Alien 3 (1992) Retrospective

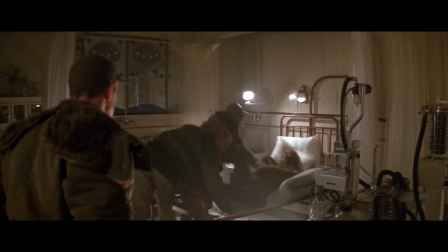Before she can mourn him, the surviving prisoner from a xenomorph attack is brought into the medbay.
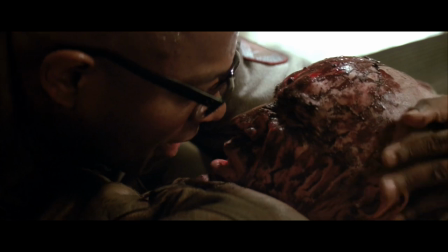The prisoner claims that he was attacked by a dragon and pleads that it wasn't him who killed the other prisoners.
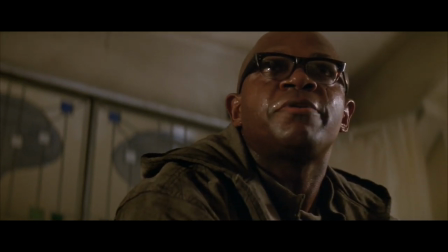While Andrews believes that the man is crazy and he did kill the others, Dylan defends the man before Ripley enters the conversation, confirming that the crazy man is right.
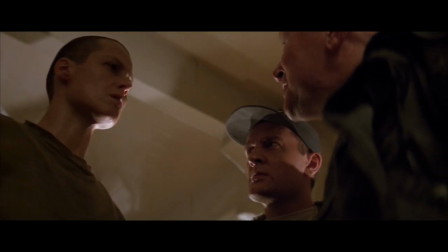This results in Andrews demanding a meeting with Ripley. In Andrews office, Ripley tells him everything.
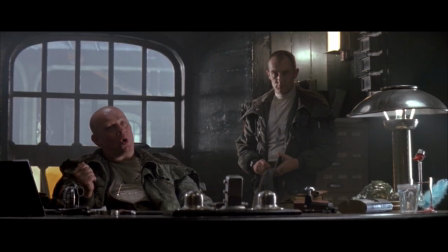Much to everyone's shock, Andrews doesn't believe Ripley. When Ripley asks what weapons are in the prison, Andrews states that there are no weapons, with the prisoners kept in line through fear.
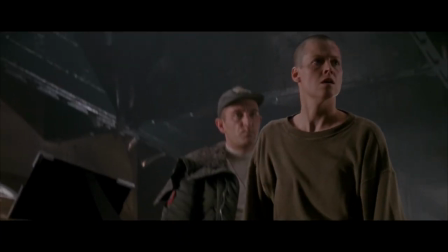The idea of having no guns in the film was at the request of Weaver, as she is very anti-gun and refused to sign off on the film with the characters used guns.
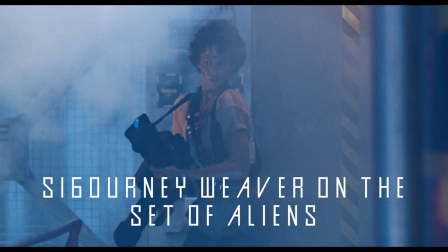The thing that scares me about the guns is that after you've been using them a couple of days you go oh well you know this is you
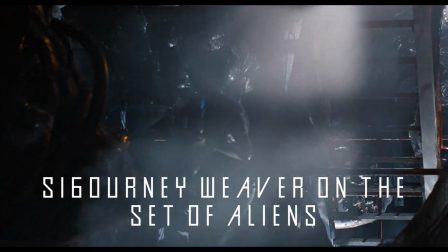know you sort of get into it and i think that's what happens to people with real guns and i think i think jim cameron is very
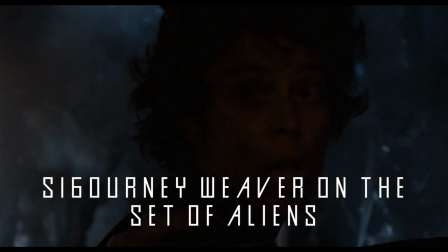anti-gun too in his own way but i think he's fascinated by them in a way that i'm not i don't like that feeling you get after you've shot off a few rounds of
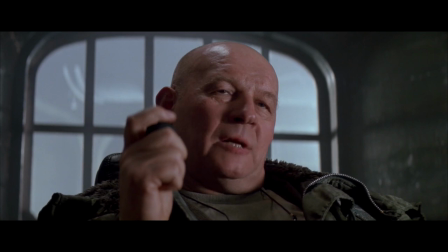i'm immortal you know it's just garbage i don't mind this conceit it returns the franchise to its roots and
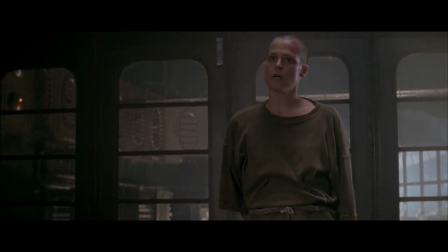forces the writers to be creative, even if it doesn't make much sense.
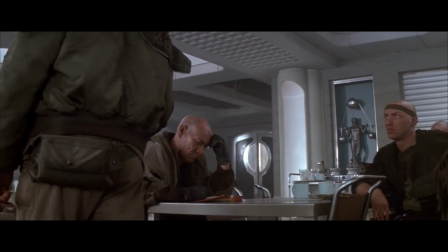While the prisoners are having a meeting held by Andrews in the cafeteria, Clemens and Ripley stay in their med bag with the crazy man.
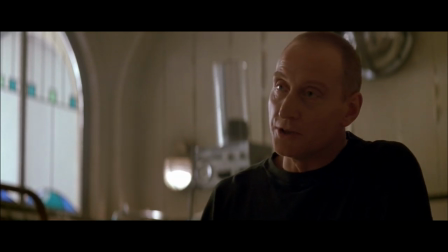Once more, Ripley refuses to tell Clemens about the xenomorph, which at this point just seems crazy.
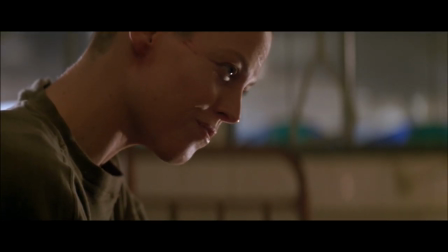Clemens has been incredibly trustworthy of Ripley, but would make her think that he would suddenly dismiss her when she talks about a xenomorph.
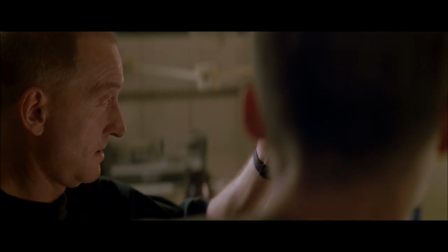Anyway, it's here where Clemens finally reveals his story. He was a doctor with a bright future but a crippling morphine addiction.
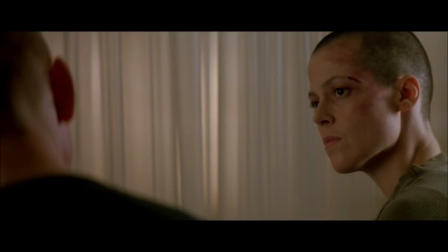After a 36 hour shift, Clemens got drunk but was immediately brought back into work due to a significant accident.
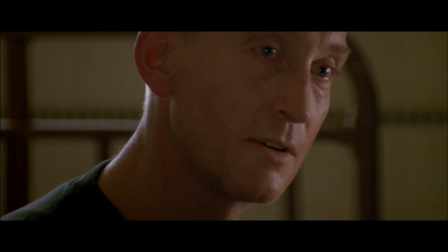Due to his drunken state, he prescribed the wrong dosage of painkillers, killing 11 of the 30 survivors.
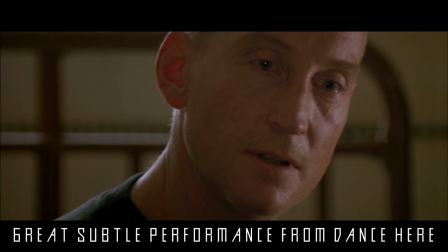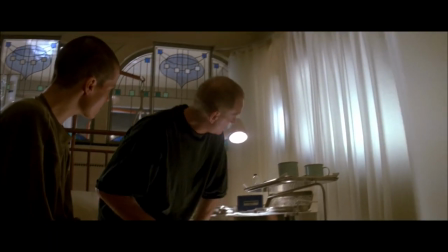When his sentence was up, and while an Italian left the colony, he decided to stay at the prison with the others as its medical officer, knowing that nowhere else would hire it.
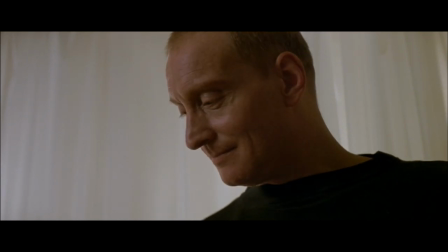It's a tragic tale. With the two bonded as tight as ever, let's switch back over to the assembly cut.
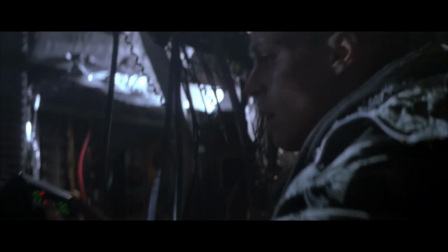Ripley removing the black box from the EEV plays out identically. The significant inclusion begins after this scene, as Boggs, Reigns and Gallick prepare for their survey mission.
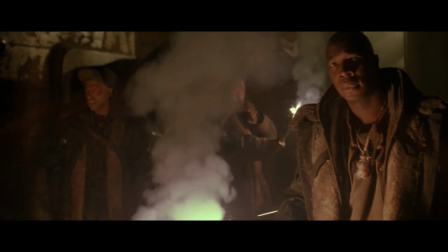These men are the same men who end up being attacked by the Xenomorph.
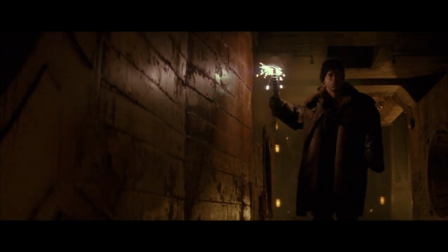Keen observers will have noticed that I didn't say their names during the theatrical version, and that's because we don't learn their names in that version. Including these small scenes of interactions between the inmates gives these characters distinctive traits, rather than just the blank slice they are in the theatrical.
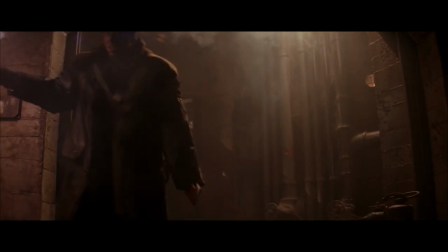It's not Shakespeare, but providing some context and character interaction is better than nothing.
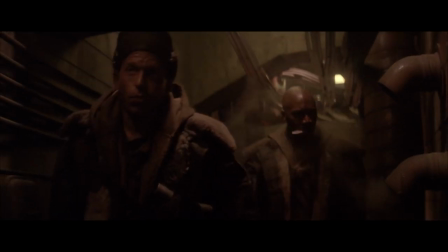While Boggs, Reigns and Golic survey the underground area, Clemens and Andrew's confrontation is extended.
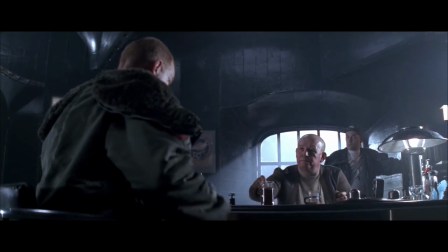We see more of the prison politics at play. The extension of this scene plays out rather amicably, with Andrews offering Clemens coffee,
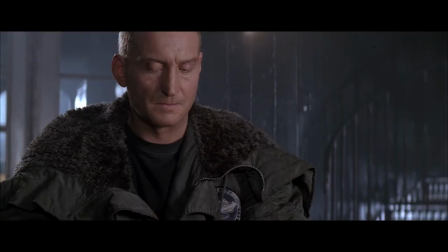but only when Andrews orders Aaron to leave does Andrews truly voice his dislike for Clemens.
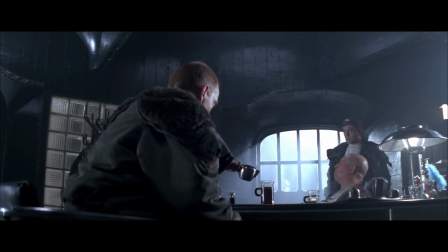It's a slight inclusion, but suggests the animosity between the two is behind closed doors to not reveal to the inmates that the two senior officials in the prison hate each other.
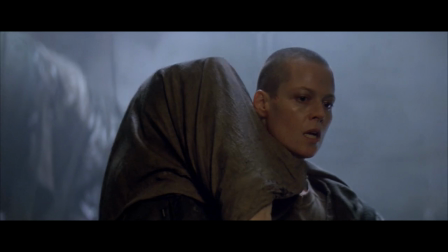In the following scene, Ripley recovers Bishop and encounters the four men precisely the same way as the theatrical.
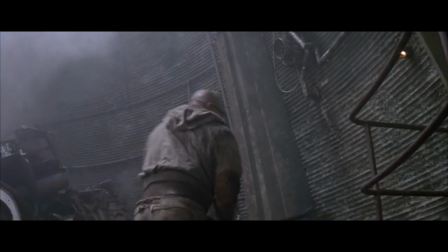So my thoughts of this scene remain the same.
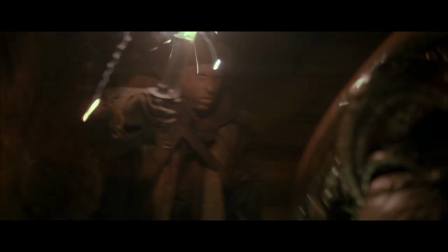After the attack on Ripley, the attack on the three men plays out precisely the same, with Boggs and Reigns killed by the Xenomorph and Golic escaping.
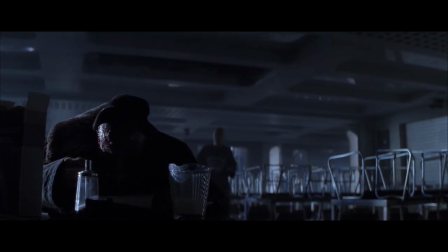While Whipley talks to Bishop, the Assembly intercuts this scene with the discovery of Golic eating cereal in the cafeteria while still covered in blood.
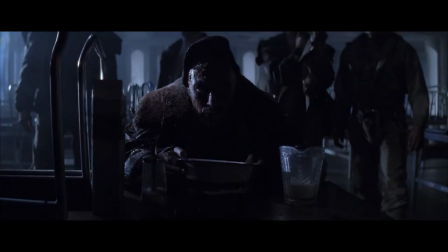It's one of the few moments of genuine creepiness in the film. We then see Golic being restrained by Clemens, Aaron, Andrews and Dillon,
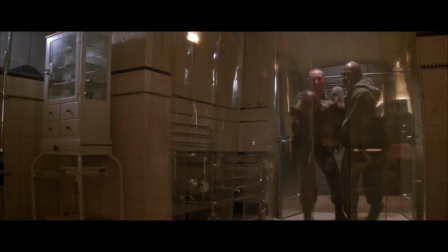leading to Golic being taken to the medbay after Bishop's disconnection, just as it did in the theatrical.
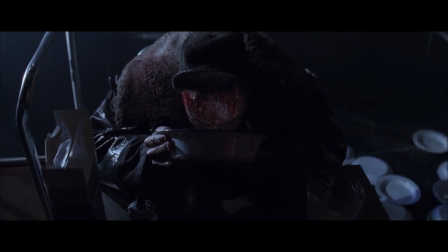These additional scenes with Golic served multiple purposes.
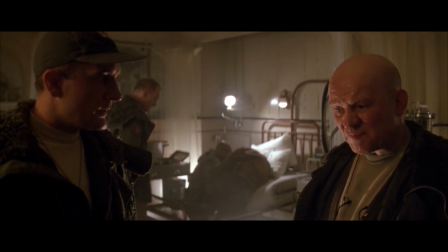It gives context for how the rest of the prison negatively views Golic, justifying why everyone thinks he murdered Boggs and Rains.